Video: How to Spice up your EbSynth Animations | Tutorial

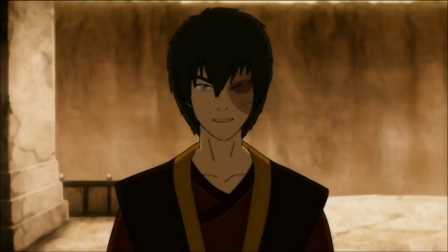(0:00)
Hello, Matthew here.
Hello, Zuko here.
Hi, I'm Matthew, and I put up a poll a couple days ago asking if anybody would want to see a tutorial on how I'd take the EbSynth animation, run it through After Effects, comping and all that. And I decided I would go ahead and do it. I don't want this tutorial to be too long, so instead of showing you how I do things in After Effects, I'm more so showing you what I do in After Effects. There's plenty of After Effects tutorials out there, so if you don't know how to do something, there's going to be a ton of videos out there that'll be able to help you out with that. By the way, I'm not going to be going through how to do the EbSynth animation itself. You can refer to Joel's video on how to do all of that. My tutorials can start off after you have everything drawn and rendered out into PNG sequences. So in Joel's tutorial, he had all of his layers set up on green screens when he did his drawings in Photoshop to run through EbSynth. Somebody actually reached out to me on Twitter. His name is Dr. LMAO, and he let me know that you don't have to do green screen.
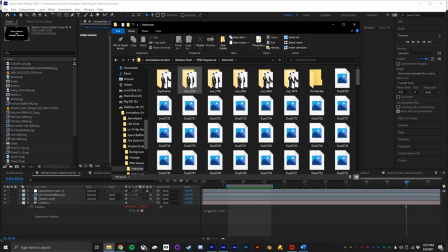(1:14)
EbSynth can handle transparency perfectly fine.
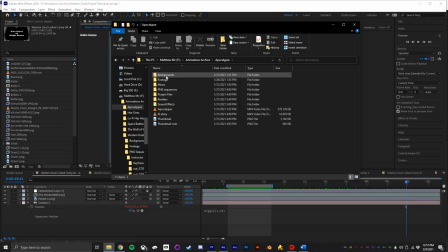(1:16)
If you come in here to my outputs, it's all transparent and it ran perfectly fine. On Apocalypse, I was exporting everything with like a blue screen or green screen. But if you just leave transparency on and export as a PNG, then you can add green and blue back into your project. So first I figured I would go ahead and open up some previous project files and walk you through how some of those shots were put together.
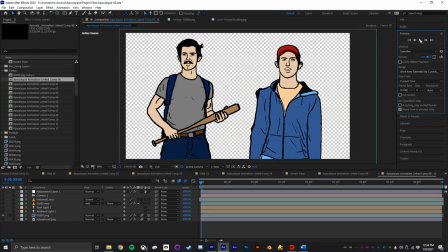(1:46)
The first one I have here is from the Apocalypse short. So you can see right here that I have this clip that was animated through EbSynth. This is just the raw output of what you would get from EbSynth. I like to set up my scenes in 3D space in After Effects, which does a couple of things. It lets you get parallax when you add some camera shake to the actual camera in After Effects, and it allows you to use lights to also affect all of the layers. So let me show you how some of that looks.
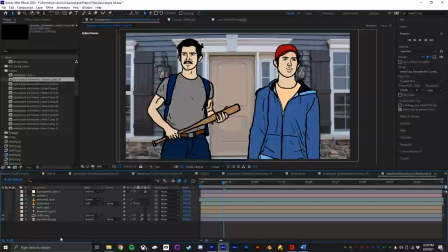(2:19)
As you can see right here, I have the background, and I can show you how I make those.
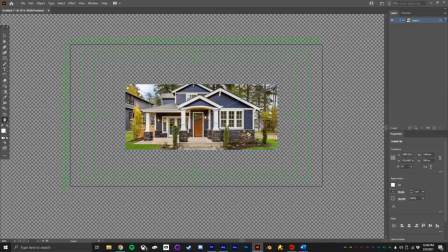(2:23)
It's a very simple process of taking stock images and just running them through Adobe Illustrator using the image trace function and turning them into vectors.
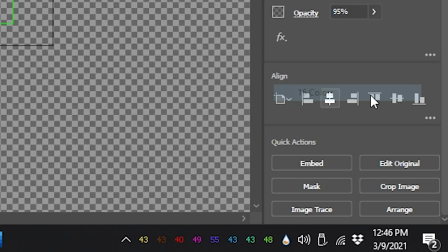(2:32)
So that way they look a little more stylized and cartoony, but you can also scale them to as large as you need and you won't lose any quality, which is super helpful.
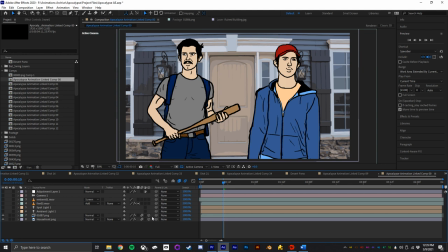(2:42)
Well, I have those set to 3D, as you can see right here with the little 3D cube checked. So this is the view if it weren't 3D.
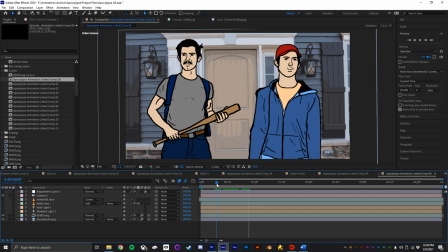(2:50)
So let me go ahead and turn on the camera here, and now where the viewport is showing what you would see from the like virtual camera. And I did add some camera shake to it, and I'll go ahead and show you that later on. I set up an ambient light just to give it an overall gloomy kind of orange fiery feel, since this is the Apocalypse and everything is presumably on fire.
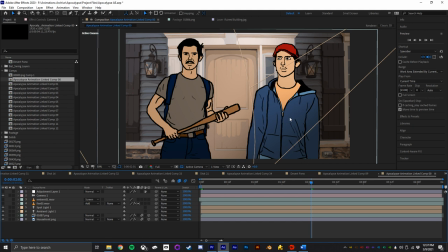(3:13)
And then I added another light, which kind of gives a shadow on both the characters and the background.
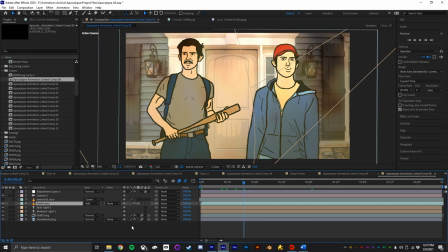(3:20)
Kind of emulate the sun. And then they're outside, everything's on fire. So I went ahead and added a fire asset that I added a blur to, as well as dropping the opacity, just so it kind of looks like the glow of the fire rather than
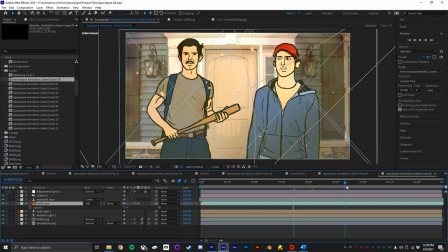(3:37)
fire being right in front of them. And then I added a layer of just embers.
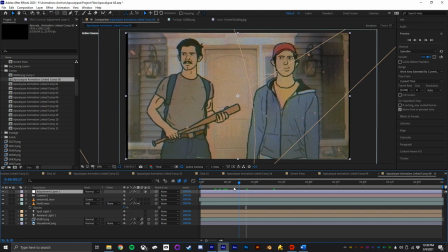(3:43)
And then on top of all that, I have the adjustment layer with the red giant VHS effect. And you don't have to use that. You can just add a color correction to the whole thing. Any effect that you can lay on top of everything will do a really good job of kind of bringing all the pieces into a more cohesive whole. Now we're going to take a look at the Wolf of Wall Street Bets.